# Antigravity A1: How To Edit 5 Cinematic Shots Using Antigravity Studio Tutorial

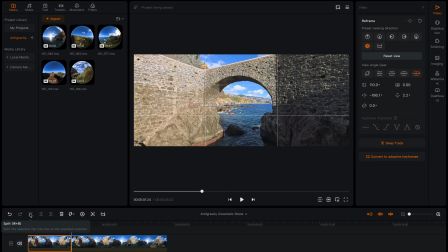[3:55]
So I will tap Split and delete the back part,
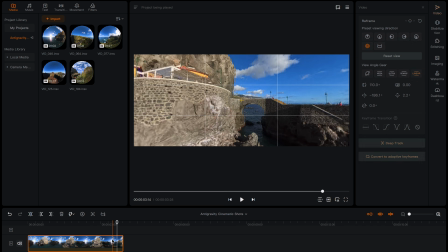[4:02]
and I want the shot to end when the town is revealed,
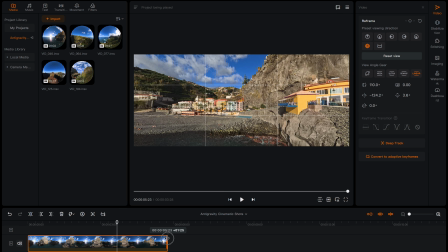[4:08]
so I'll make the end of the shot longer up until here.
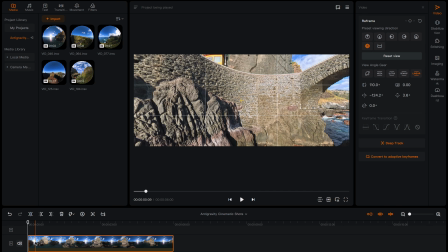[4:16]
So I'll go to the beginning of the shot, and with the shot selected,
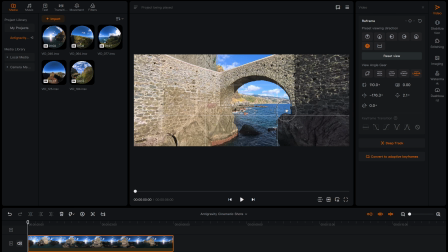[4:22]
I will click and drag here to put the bridge in the middle. Add a keyframe,
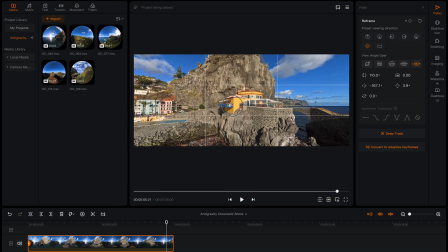[4:32]
then I'll go towards the end of the shot, click and drag to put the town in the middle,
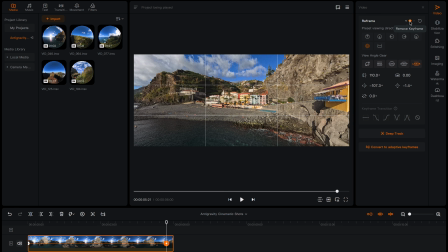[4:40]
add a keyframe. So this is what it looks like. So currently the transition between the keyframes is a little bit robotic. So I'm going to change the keyframe transition to slip in, fade out.
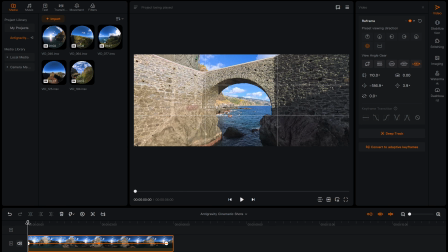[5:01]
And this is the result.
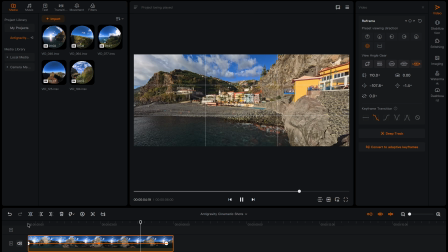[5:04]
Now it's a much more smoother transition between the keyframes, and it looks more cinematic.
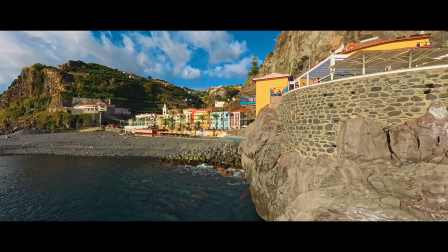By the way, if you're interested in the Antigravity A1, there is currently a huge sale on at the moment, and I've got you some extra discount with up to 25% off. And if you use just my link in the video description, then you'll also get a free gift automatically applied at checkout, like this high capacity battery that will let you fly for an extra 30 minutes, worth $150. It's a fantastic offer, so check out the link in the video description.
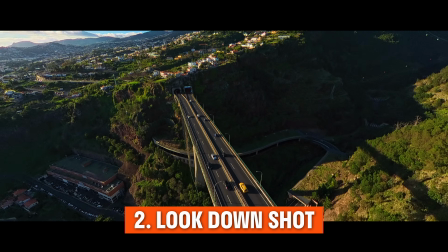[5:48]
Shot number 2 is the look down shot to get a bird's eye view perspective of your location.
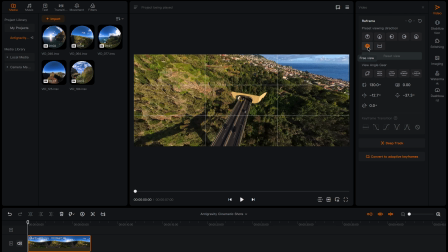[5:58]
To edit this shot, select free view, so there is no direction lock.
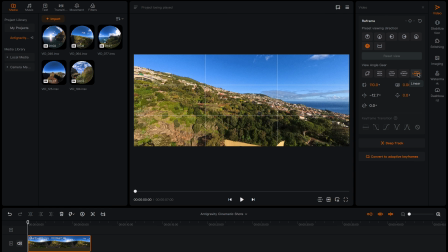[6:04]
Select linear, so there is no fisheye distortion.
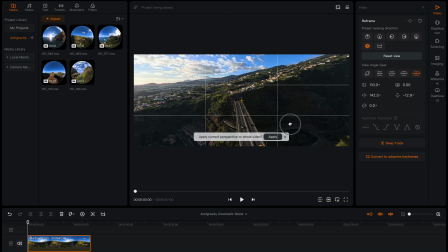[6:08]
And I'm going to click and drag the view to start over here with the tunnels in the middle, and use the road as a leading line to the mountains in the background.
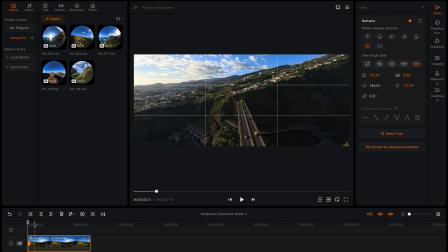[6:23]
Add a keyframe to save this view. Then I'll move forward 1.5 seconds in the timeline. Make sure the tunnel and road is in the middle, and add a keyframe so the audience has a second to admire this view.
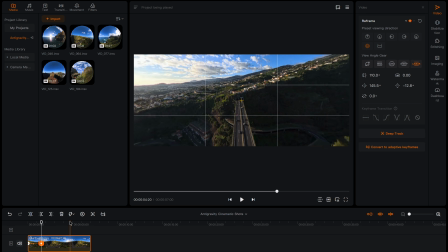[6:42]
Then I'll move forward to around 5.5 seconds, and then change the view to look down at the motorway below.
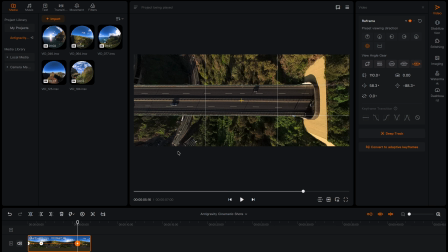[7:00]
Add a keyframe. Then I will click in between the keyframes,
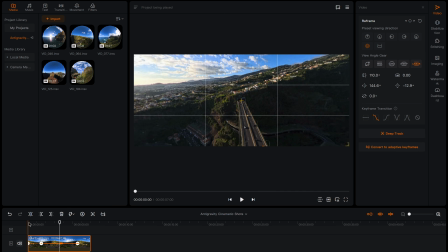[7:09]
select slip in fade out so it's a smoother transition, and now you have a look down shot.
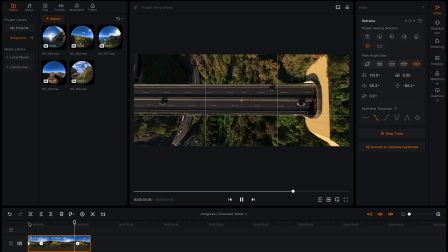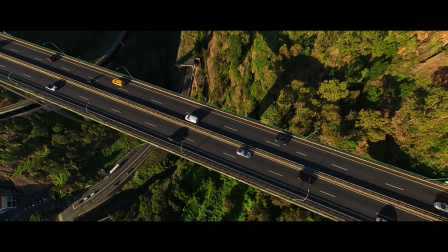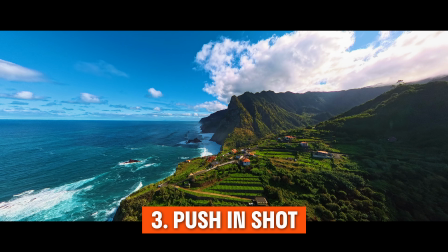[7:28]
Shot number 3 is a slow push-in shot, and this will allow your audience to enjoy the surroundings in a calm manner.
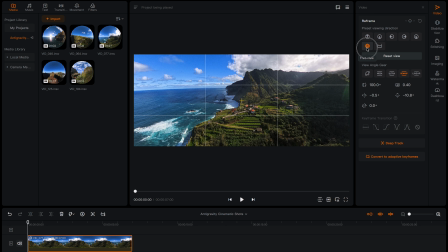[7:38]
To edit this shot, choose free view and linear.
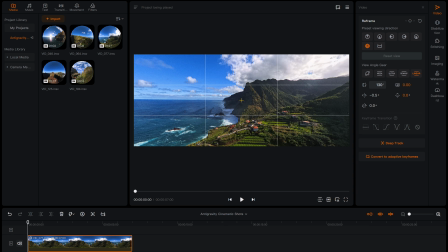[7:45]
I'm going to change the field of view to 130 to reveal more of the background because it looks really nice. And I'm going to start at the beginning by tilting down slightly
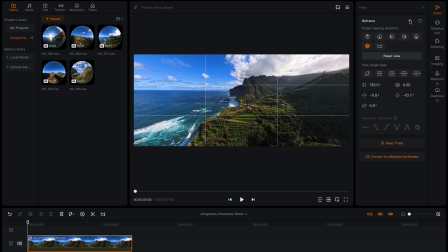[8:02]
and add a keyframe.